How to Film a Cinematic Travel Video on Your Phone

So, how do you shoot a cinematic travel video using just your phone? Well, in this video, I'm going to show you how you can shoot something that looks like this.
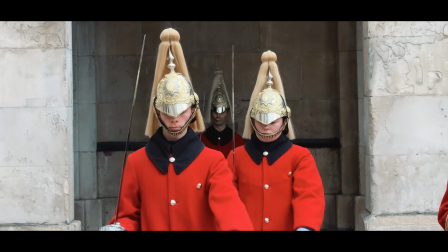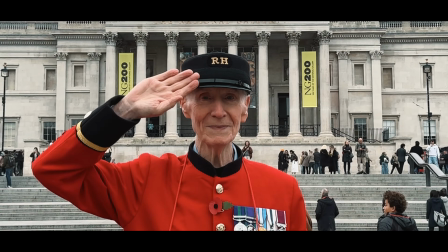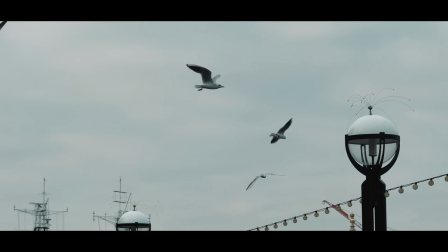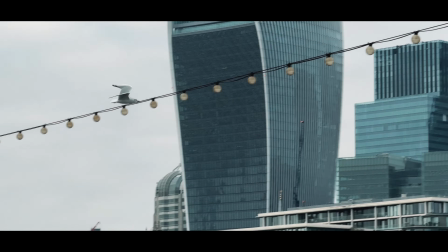So, everything you just saw was shot completely handheld using a phone, and in this video, I'm going to show you exactly how it was done.
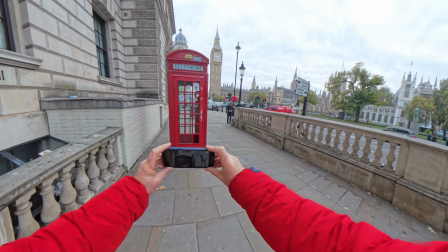This video is part one, where I show you how to capture all of your shots, and in part two,
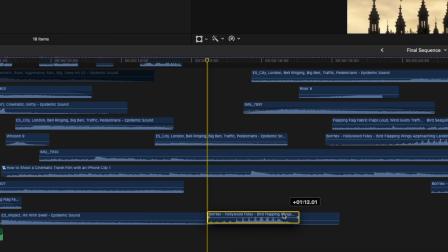we're going to dive into the editing, and I'll show you how to edit all of these shots into a short cinematic sequence.
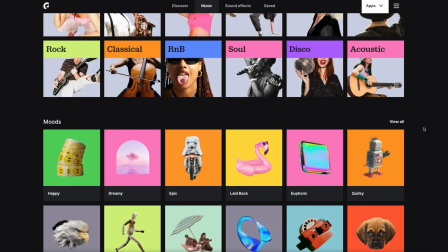A big thanks to Epidemic Sound for sponsoring this video. This is where I'll be going to get all of my music and sound effects for the final edit. Now, let's head to our first location and start shooting some footage.
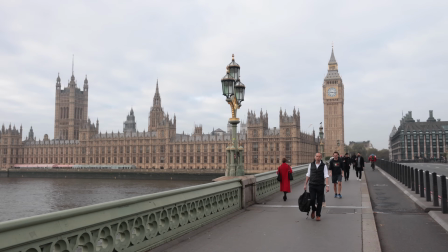Okay, so if you haven't guessed by now, I'm in London today, but of course you can shoot your travel video wherever you like. But what is really important is that you at least have some kind of plan. That way you're not just shooting countless hours worth of footage because that's going to be a complete nightmare to edit.
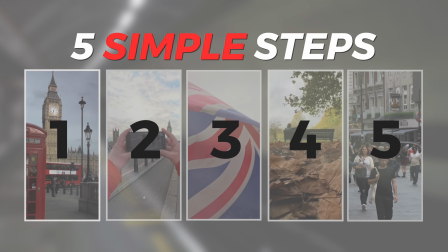So, to simplify today's shoot, we're going to be breaking it down into five simple steps. And step number five is really important, so do make sure you watch until the end. And tip number one is to celebrate your location.
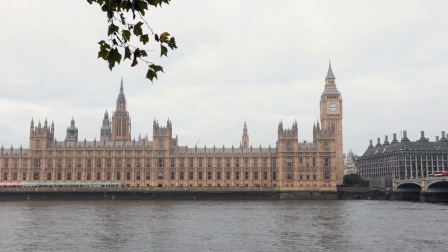Okay, but what do I mean by celebrate your location? Well, I mean focus on things that make your location unique. Every place will have a different style, different character, landmarks that make it instantly recognizable.
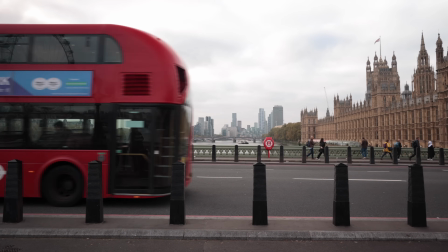Take London, for example. We've got red double-decker buses, black cabs, Big Ben, red phone boxes. Everything about these details screams London. So let's capture shots that reflect all this so that the viewer knows exactly where we are.
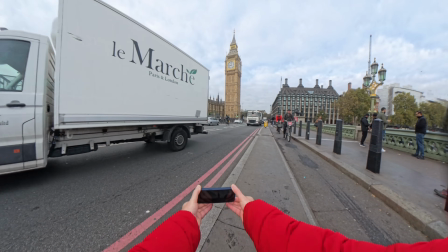If I'm capturing a shot of Big Ben from Westminster Bridge, for example, I could just film a white truck in the foreground driving by like this.
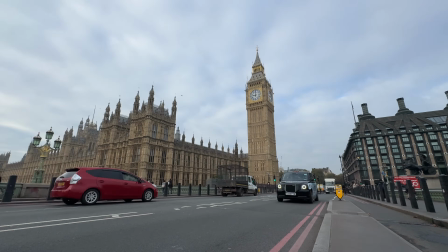But this truck isn't particularly unique. So instead, if I just wait a few more seconds and capture the exact same shot again,
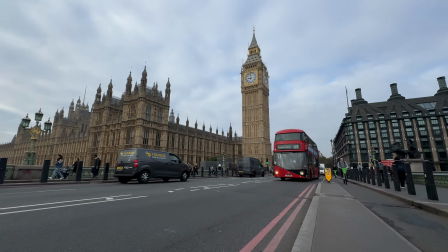only this time with a red double-decker bus in the foreground we now have a much more unique shot.
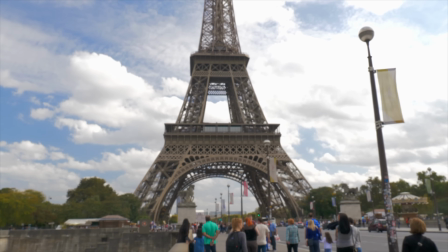Now if you were in Paris you'd approach it in the exact same way. The Eiffel Tower, the cafe culture, boulangeries and patisseries. By celebrating these elements your film becomes a tribute to that place itself. Also think about anything else that adds a unique touch to your location.
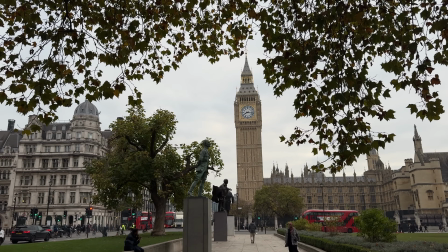It's autumn here in London right now so I'm going to take advantage of the seasonal colors by using these leaves as foreground for this shot of Big Ben.
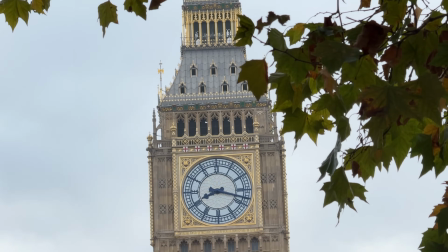This will not only help make the shot look more unique, but also add another layer of interest. You'll notice I'm using foreground in a lot of these shots today.
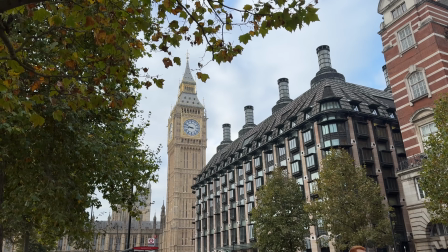This is what will give your shots depth and is key to preventing your shots from looking flat and boring.
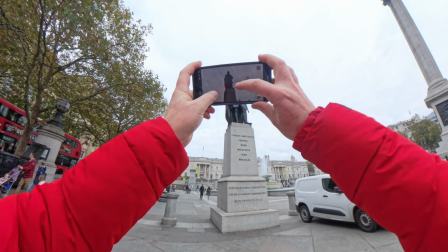Try to think about your shots in layers. Take this statue for example. Not much depth to this shot.
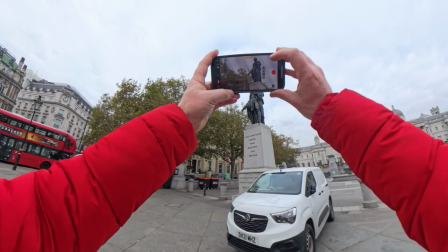It's flat and boring. But if I simply move to the right and capture the same shot again, only this time with these trees in the background,
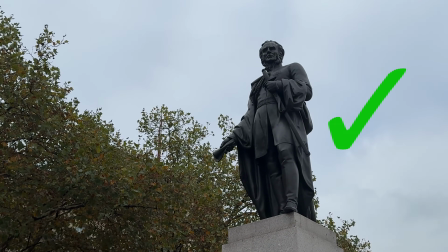we've now added depth and layers to this shot to make it much more interesting.
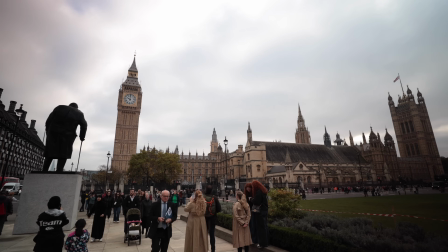Now it is a very overcast day today which is creating a really nice soft diffused light but there's not a lot of color.
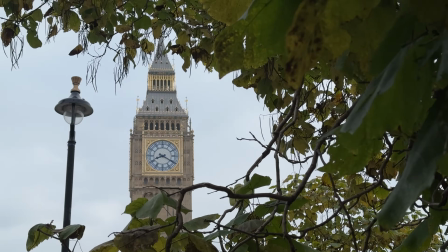Ideally I'd like to see some light shining through these autumnal leaves but this is England, we don't get a lot of sun so I'm just going to embrace what we've got.
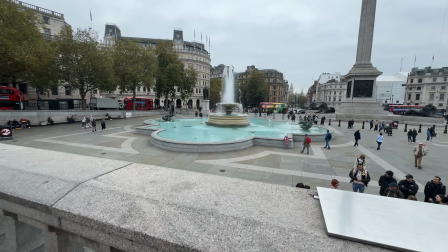Okay tip number two, camera movement. Camera movement is essential for adding energy to your shots so here are a couple of easy techniques to try out on your next shoot.
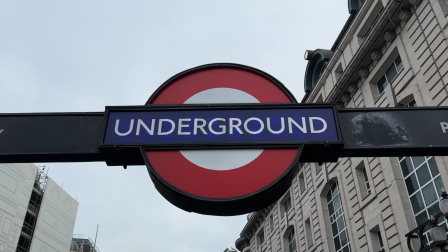The first is to simply push forward. Take this shot of Tower Bridge for example.
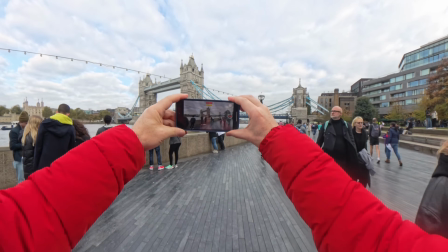Yeah not great. Now here's that exact same shot again only this time pushing forward.
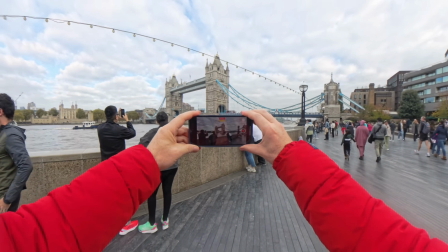Two hands on the phone for this.
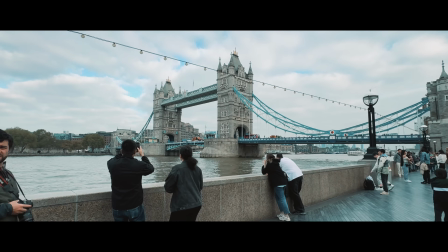The more points of contact you have on the phone the smoother your shot will be and by simply pushing forward we now have a much more professional looking shot.
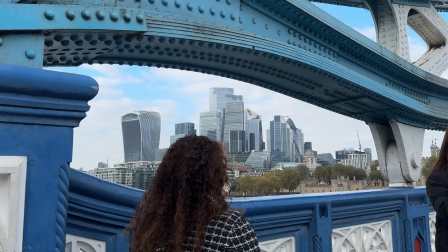Here's another example only this time on the bridge. Here we have a static shot. Now let's capture the exact same shot again, only now pushing forward.
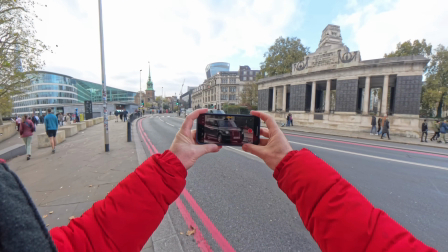Now another technique for added camera movement is to follow the action.
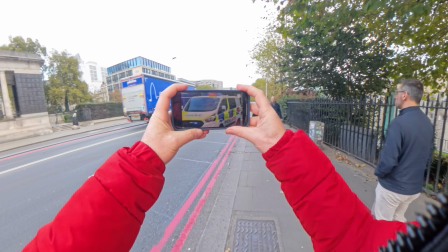For this, choose a focal point, fast-moving vehicles work well for this,
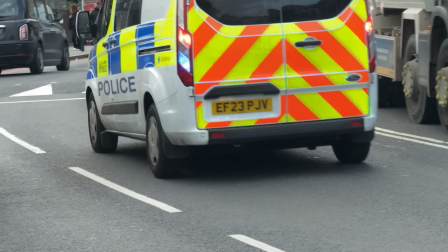lock focus and exposure, and follow the action, keeping your focal point in the center of frame.
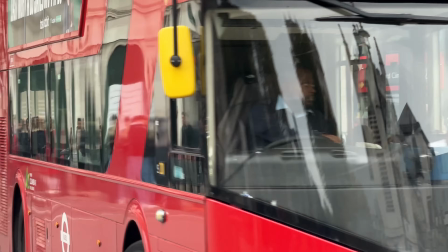These shots are a great way of giving your travel films more pace and really help put your audience deep in the action.
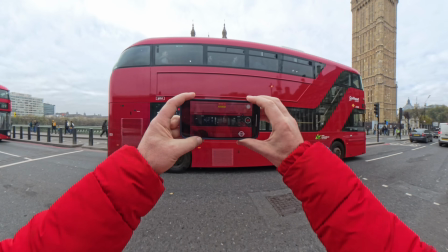The opposite of this, of course, is not following the action and and letting vehicles pass through the frame like this.
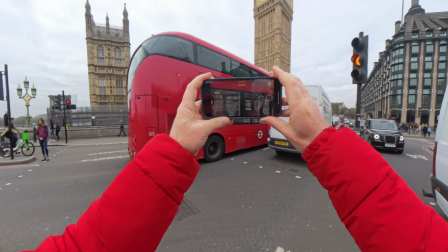Still a time and a place for this, but if you're looking to add more movement to your travel videos, follow the action.
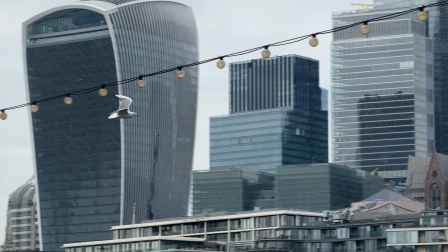Now, if there aren't any vehicles at your location, then another great focal point for this technique is birds.
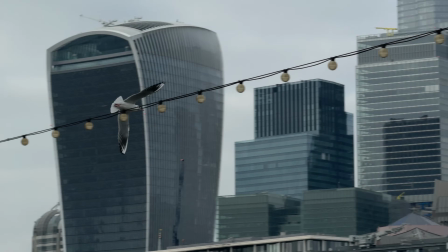Birds add energy and life to your shots. The problem, however, is that birds are really difficult to film.
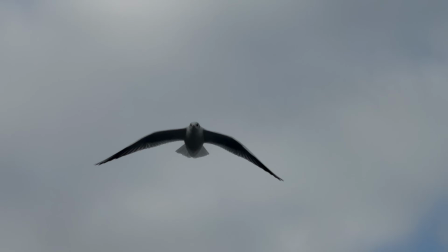In fact, out of everything that I've been shooting today, birds are by far the hardest because you never really know where they're gonna be, what direction they're gonna fly. there's a lot of luck involved when it comes to filming birds.
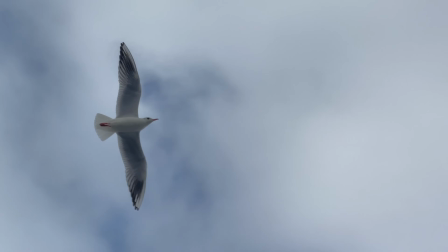I did however get lucky whilst I was next to Tower Bridge as somebody dropped their baguette and there was a bit of a feeding frenzy.
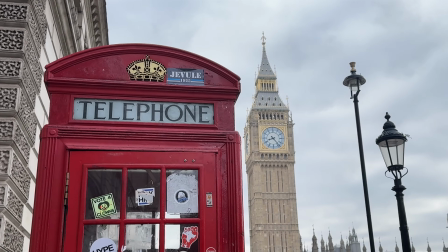Nice! Also, whilst we're on the subject of movement and adding life to your shots, then be sure to capture some shots of flags whilst you're on your travels.
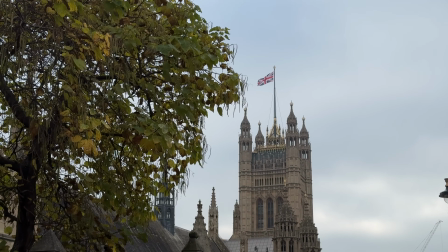Flags are a great way of instantly letting your audience know where you are. Let me just show you what difference adding movement to your shots can make.
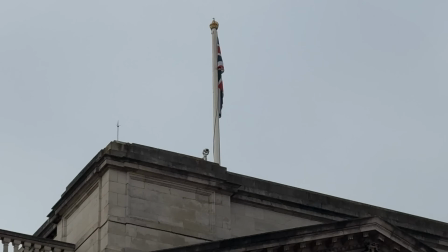Here is a shot at Buckingham Palace of the British flag with no wind. There is nothing more sad than a flag with no wind.
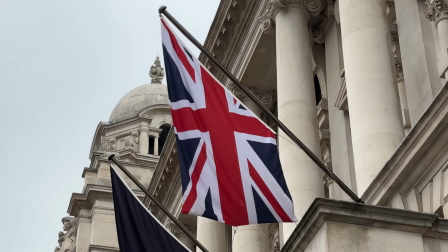This is about as lifeless as it gets,
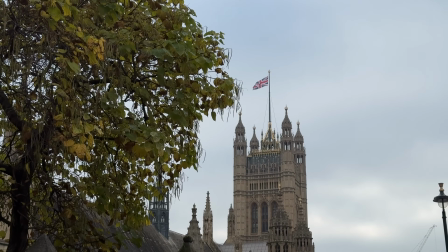compared to say this shot here of a flag at the top of Westminster Palace with lots of wind, adding so much more life and movement.
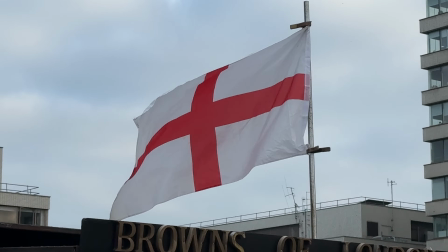Flags are a great focal point to sprinkle into your travel films and also offer a great opportunity to add some sound design. Okay, tip number three, keep your clips short. Now as you saw from the opening sequence, none of those shots hold for long. just a couple of seconds, so you don't need to shoot long clips, keep them short 5-10 seconds max.
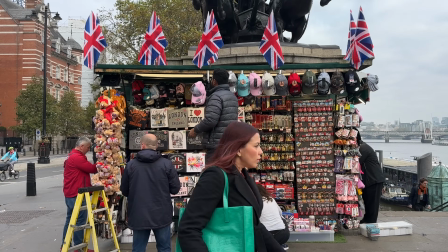Short clips will keep the energy high, keep your audience engaged and give you more variety to play with during the edit.
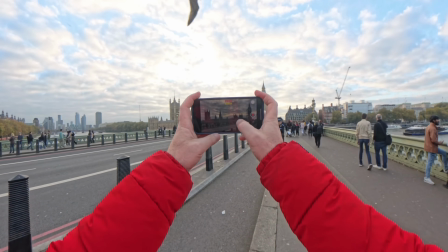A classic beginner mistake is to assume that you need long shots to fully capture a scene, but short clips actually make the final video more engaging,
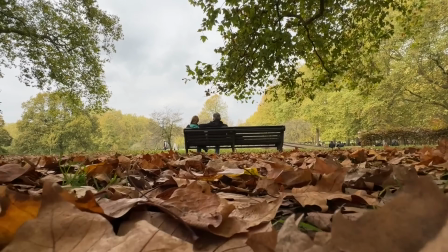because you're now capturing different angles and details of a location without it dragging on.
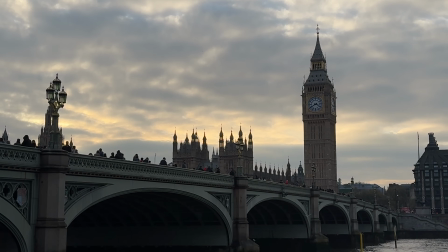Keeping your clip short also makes it easier to show the highlights of a place without overwhelming your audience.
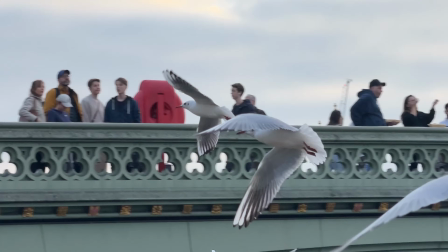And when you go to the edit, you'll have more flexibility and can mix in different scenes quickly. Think of it this way.
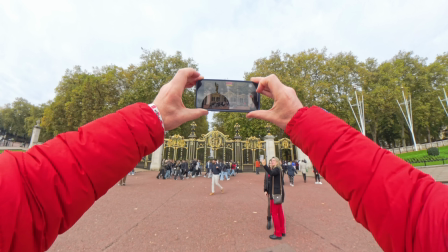Each clip should feel like a snapshot of that experience, focusing on one key focal point.
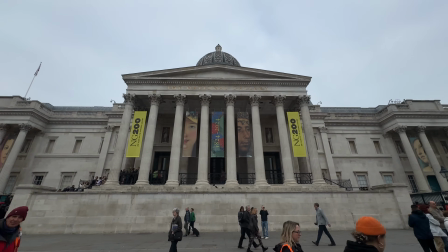If you capture your trip in quick, memorable snippets, you'll end up with a final video that's not only professional, but also keeps your viewers excited from start to finish.
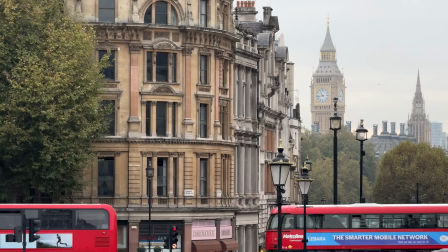So remember, quality over quantity. Now, quick little bonus tip here for those of you that find yourself always running out of battery whilst you're on a shoot and that is to invest in one of these.
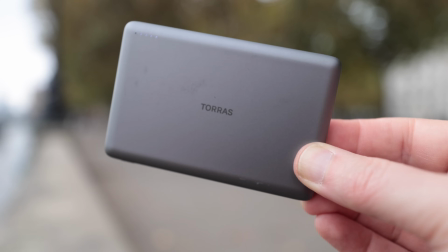This is a portable power bank.
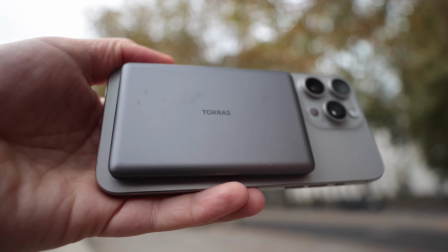Now because I've got an iPhone and MagSafe this one here magnetically connects to the back of the phone so I can be shooting whilst charging my phone at the same time and this will give me at least a couple more charges because if you're out on a shoot shooting video on your phone
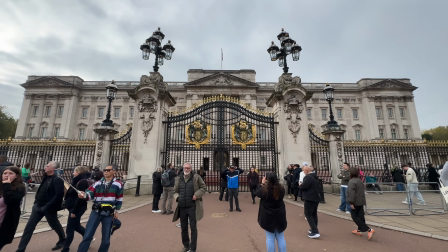all day it's going to absolutely spank your battery and having a A portable power bank like this will avoid you having to go to a coffee shop and plug in your phone into a wall. Okay, tip number four, creative transitions.
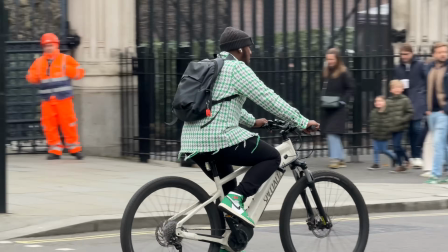Think of these as the secret sauce to a cinematic edit, but to make them work seamlessly, you'll need to think about transitions while you're filming, not just in the edit.
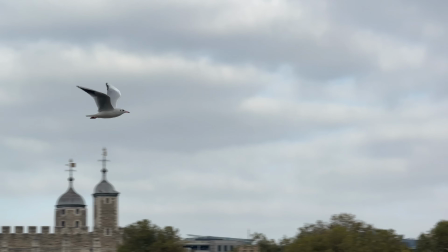So here are two simple but effective techniques. The first is to shoot your own unique transitions.
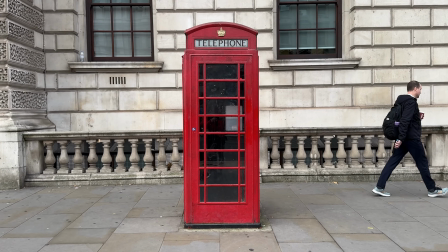These are great for sprinkling into your travel films. For this, I'm going to go somewhere busy with lots going on.
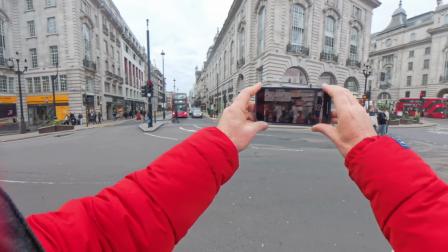Piccadilly Circus will do nicely, and I'm simply going to capture a shot quickly panning from left to right, right to left.
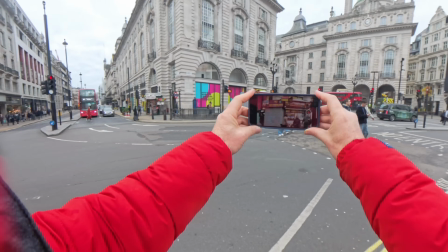You can also do this going up and down. I'm going to do this multiple times so that I capture a shot that looks like this.
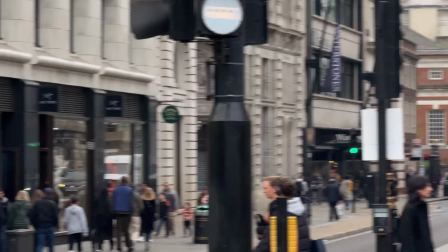Yes, it looks like a complete mess, I know,
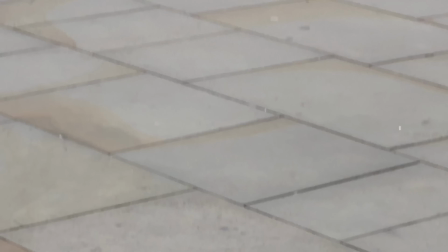but this is exactly what we're looking for because we're going to use small snippets of this shot to help us transition from one clip to another.